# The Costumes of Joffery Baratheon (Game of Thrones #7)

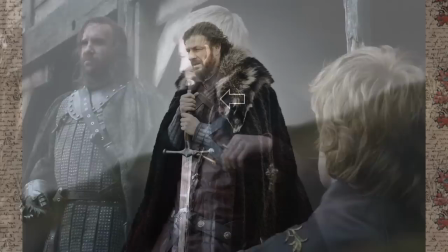8:17 You also get a peek at Joff's cravat tucked into his collar.
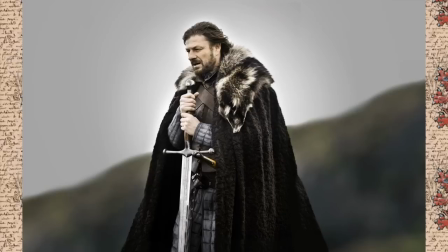8:21 Being in the north and not in a port town like King's Landing means that the Starks can only access local furs,
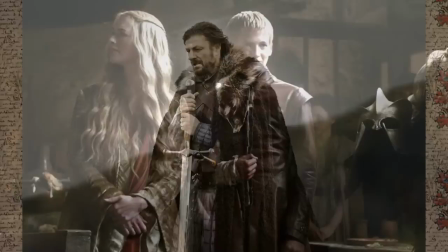8:28 natural dyes, and homespun fabrics compared to the rich colors and fabrics of the Lannisters.
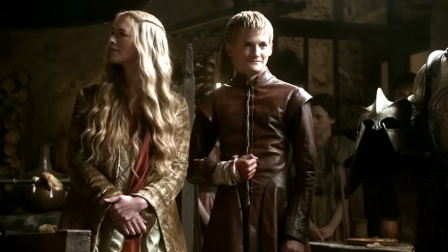8:35 Under his cloak, Joffrey wears a red leather doublet-like coat with a knee-length skirt. His coats follow a similar cut in construction, a fitted torso with a center front opening, with a long knee-length skirt, a stand-up collar, and wings or epaulettes.
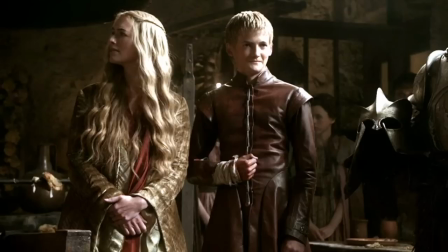8:52 Apparently, there are no buttons used in the Game of Thrones universe. Don't quote me on that, but I think I read that somewhere. So this particular jacket is laced at the front through metal grommets. Like his mother's own clothing, the skirt has two arched side panels or gores,
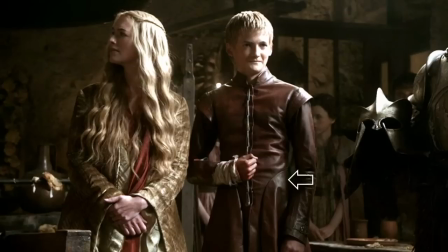9:10 a cut that we see in most of Joffrey's jackets, sometimes in a contrasting fabric. Under his coat he always wears black pants and tall black leather boots.
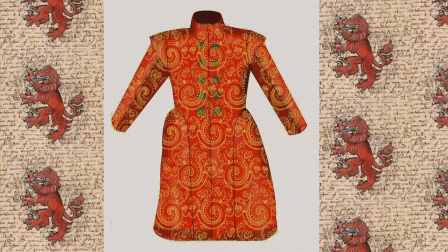9:22 Here is a simple illustration of the structure of Joffrey's style of coat as seen through all four seasons. The front and the back of the coat are cut in the same way. The front and back panels are cut in two pieces and meet at the center front and back, while the arch side panels are cut as one piece.
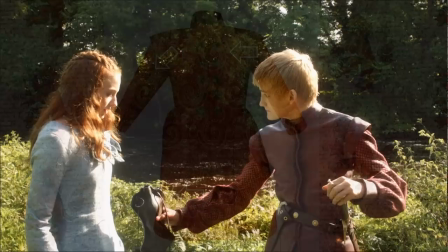9:40 All of Joff's sleeves are two-piece set-in sleeves.
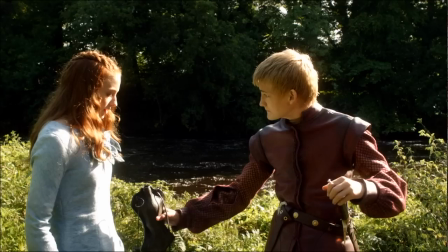9:45 In episode two, The King's Row, Joffrey wears a variation of the coat. This time with brocade bishop style sleeves gathered into leather cuffs with an interesting tux seen here.
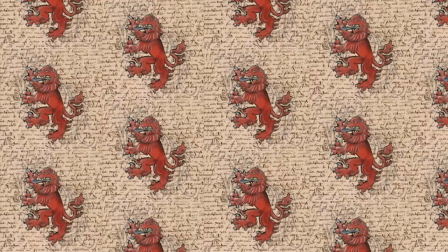9:56 This is a medieval throwback to the slash sleeves or sleeve within a sleeve. The dotted sleeve brocade appears later in the season made into Joffrey's cape in the episode Baylor.
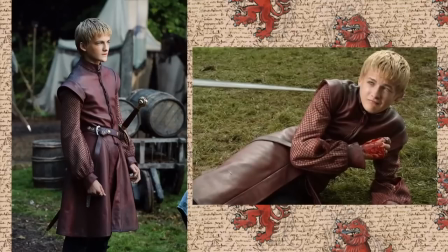10:08 In this picture Joffrey still has his long sword lion's tooth before Aria tosses it into the river.
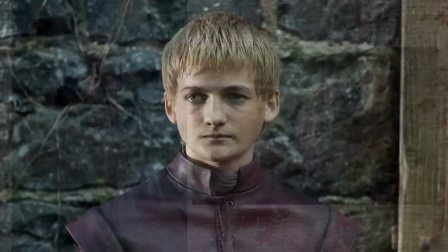10:15 The name is in reference to his mother's family sigil. You can see the breakdown of the costume on the shoulder and seams.
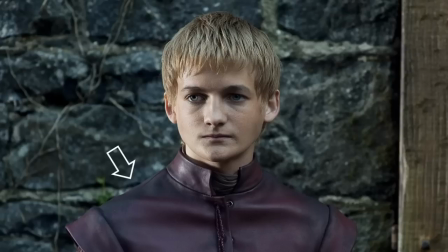10:24 Hair designer Kevin Alexander cut Joffrey's hair short to make his character look younger. As well, he had to dye actor Jack Gleeson's naturally dark blonde hair an important plot point with daily touch-ups while shooting the series.
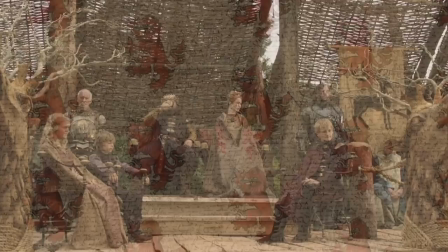10:40 Joffrey's caution at the tourney in episode 4 mirrors his father King Robert's own chocolate brown doublet.
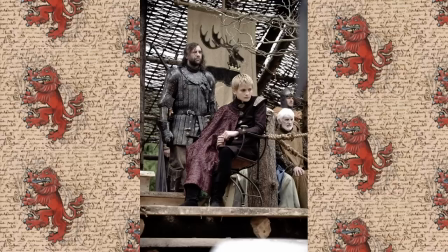10:47 The addition of the crimson cape, perhaps a faux suede or fur, shows Joffrey's allegiance to both his family houses, Baratheon and Lannister.
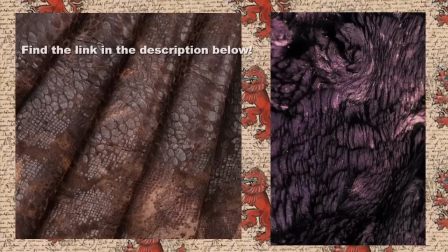10:58 Here are two fabrics that the cape might be made of, albeit in a different color. On the left is a brown faux fur with a reptilian laminate from Mood Fabrics in New York. And pictured on the right and looking more like the fabric in Joffrey's cape is a
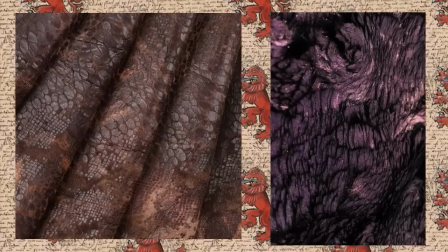11:14 laminated metallic faux fur in purple and black from B&J Fabrics in New York.
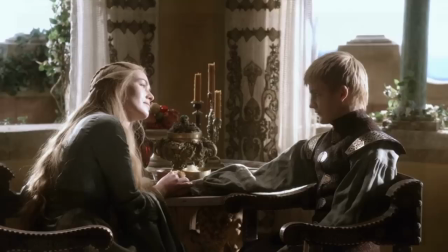11:19 That one is a bit pricey at $65 a yard, but it would make such an amazing looking cape. Joffrey's brown coat has detachable sleeves, laser cut brass swings on the shoulders and front closures as seen here in the episode Lord Snow.
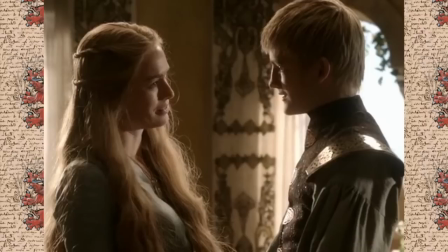11:36 Under the coat, Joffrey wears a soft green poet shirt that matches Cersei's gown.
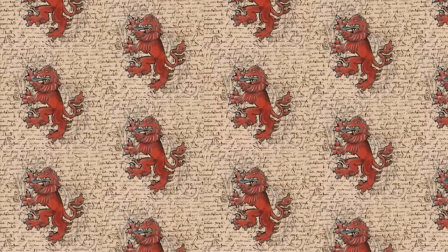11:41 In my opinion, I think this shows his loyalty for her for now. Here's a good close-up of the brass laser-cut clasps.
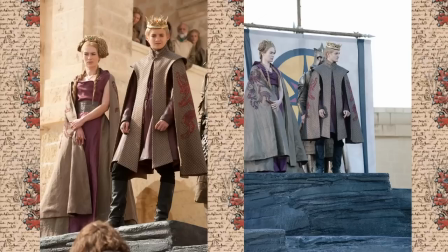11:50 After Robert's death, Joff begins to go almost full Lannister with his costume as seen here in the season one episode Baylor.
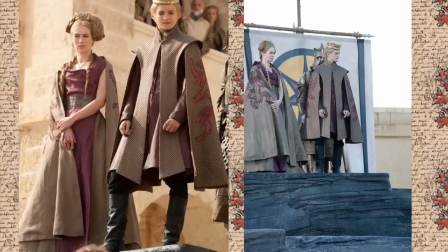11:58 Over his red leather coat from episode one, Joffrey wears an ecru dotted brocade cape with the machine embroidered Lannister lion sigil on the hanging cape sleeves.
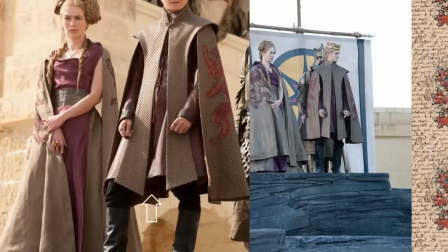12:08 The coat is lined with the same brocade as his cape, but dyed red to match the leather. Joffrey wore this doublet at the top of the season.